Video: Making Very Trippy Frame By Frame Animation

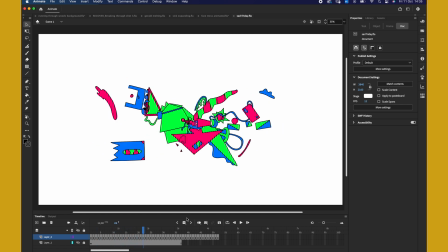(8:23)
It sort of stays more confined within here,
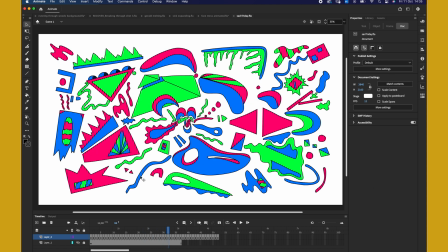(8:26)
and then around here it comes out a little bit more explosive, but very soft as well.
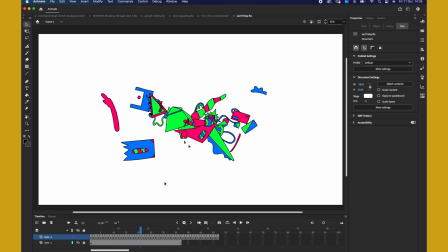(8:35)
So this is one of my favourite ones. And again with this I could loop it, reuse it, and you'll see that on episode 1.
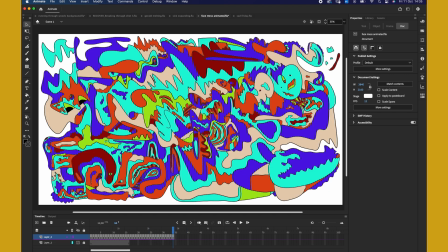(8:45)
And with this as well, another thing I did is,
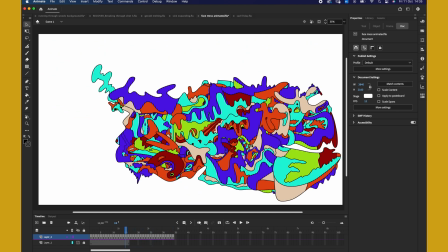(8:49)
so after I animated this and I rendered it without the background, I'd then take it into After Effects,
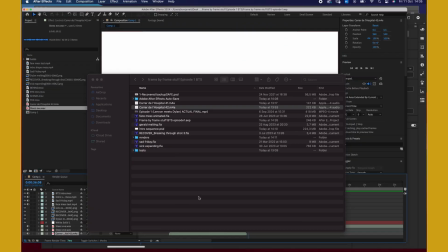(8:57)
and then for the episode I duplicated it,
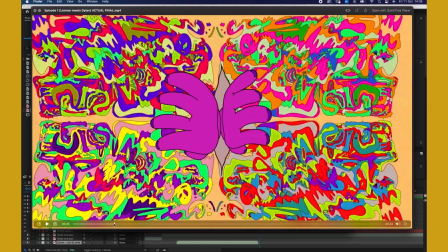(9:03)
so you can see here. So you can see the face mesh sequence was there,
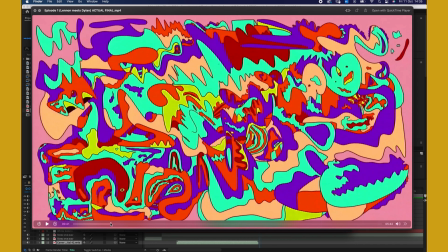(9:09)
and then the next shot we had the same design duplicated 4 times,
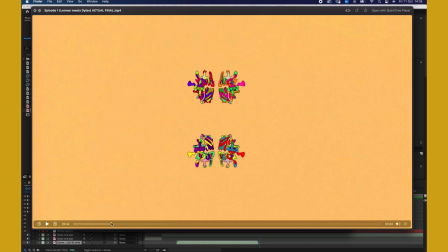(9:16)
and I centered them all and resized them,
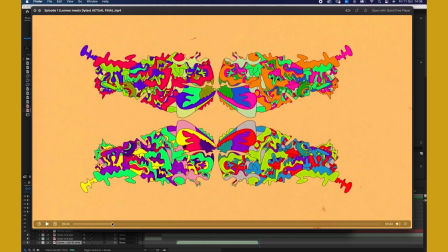(9:20)
and I actually changed the hue on each one of them so they're a different colour,
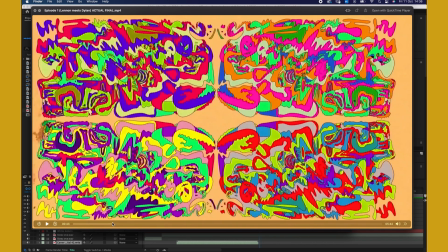(9:26)
and having them multiplied together like this it looks really cool now, and looks like there's a lot more going on. Then we see our character breaking through it.
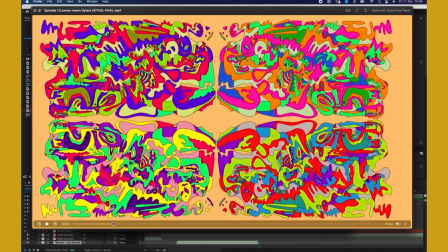(9:41)
But again, like, yeah, the thought process with this is like a lot going on in your head, and it's like brain vomit coming out.
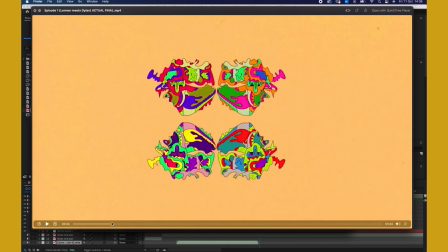(9:48)
Like, it's like a painful sequence.
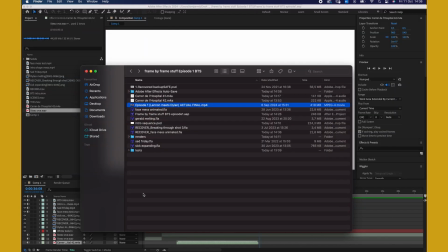(9:55)
So yeah. And then what else do we have?
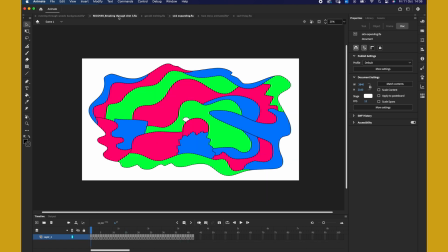(10:02)
So this one is after the character vomits. I guess I'll show you the character vomiting first. this was the Elvis character, and I had a few frames here of him panting. So we got 1, 2, 3, 4, 5, and then he closes his mouth, 6, 7, and then it goes back. And so I have him panting a little bit, and then just have his mouth shake a little bit there. It brings his body down, and he throws up all these colourful shapes, which I did frame by frame again. So you see that's 1 frame, 2, 3, 5, 6. And this didn't necessarily take too long.
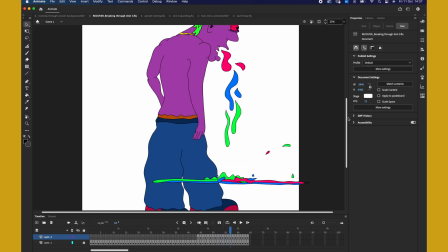(10:52)
It's just a case of drawing the shapes coming down and then splashing on the ground with little splash effects here, and then colouring it all afterwards, obviously. And I like the way it spreads across the ground. But then these are on separate layers, so the sick is separate to the body, which is why he's in front of it there.
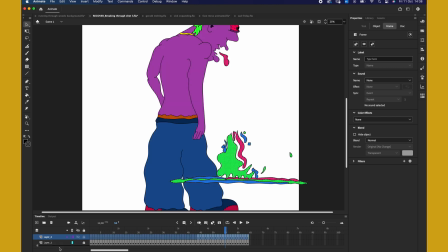(11:19)
If I did that, it would be behind it. But I composed it all in After Effects, so I would have rendered each of these layers separately and then put it into After Effects.
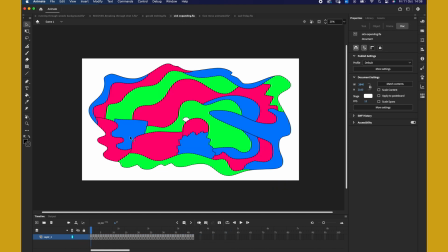(11:32)
And then the shot following that was the close-up of his colourful sick, which I just started with this shot, which I quite simply drew just a shape with some stuff going on inside it,
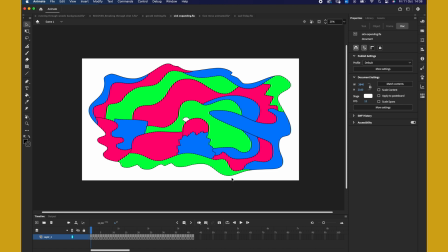(11:47)
and just thought, I want to expand that and go into it like a vortex. And so you see it transitioning into the next shot that way.
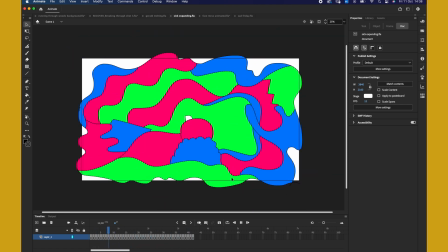(11:56)
And so yeah, that's that one.
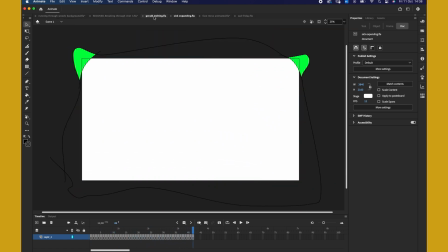(12:02)
And I think that's it. Oh, and then we have this one last shot, which is the final shot in the episode.
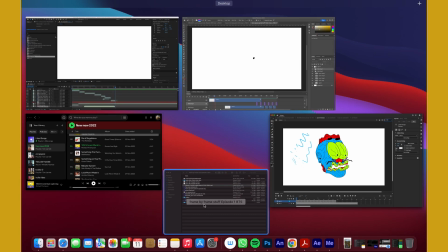(12:08)
And this is right at the end of the episode.
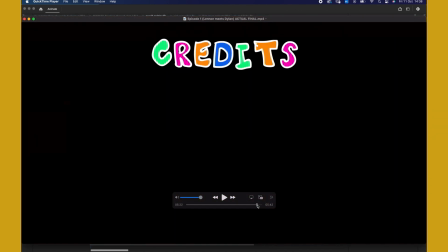(12:14)
We see the face melting. See him there, goes.
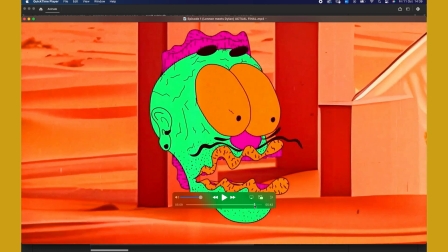(12:22) See you soon.
And then he melts.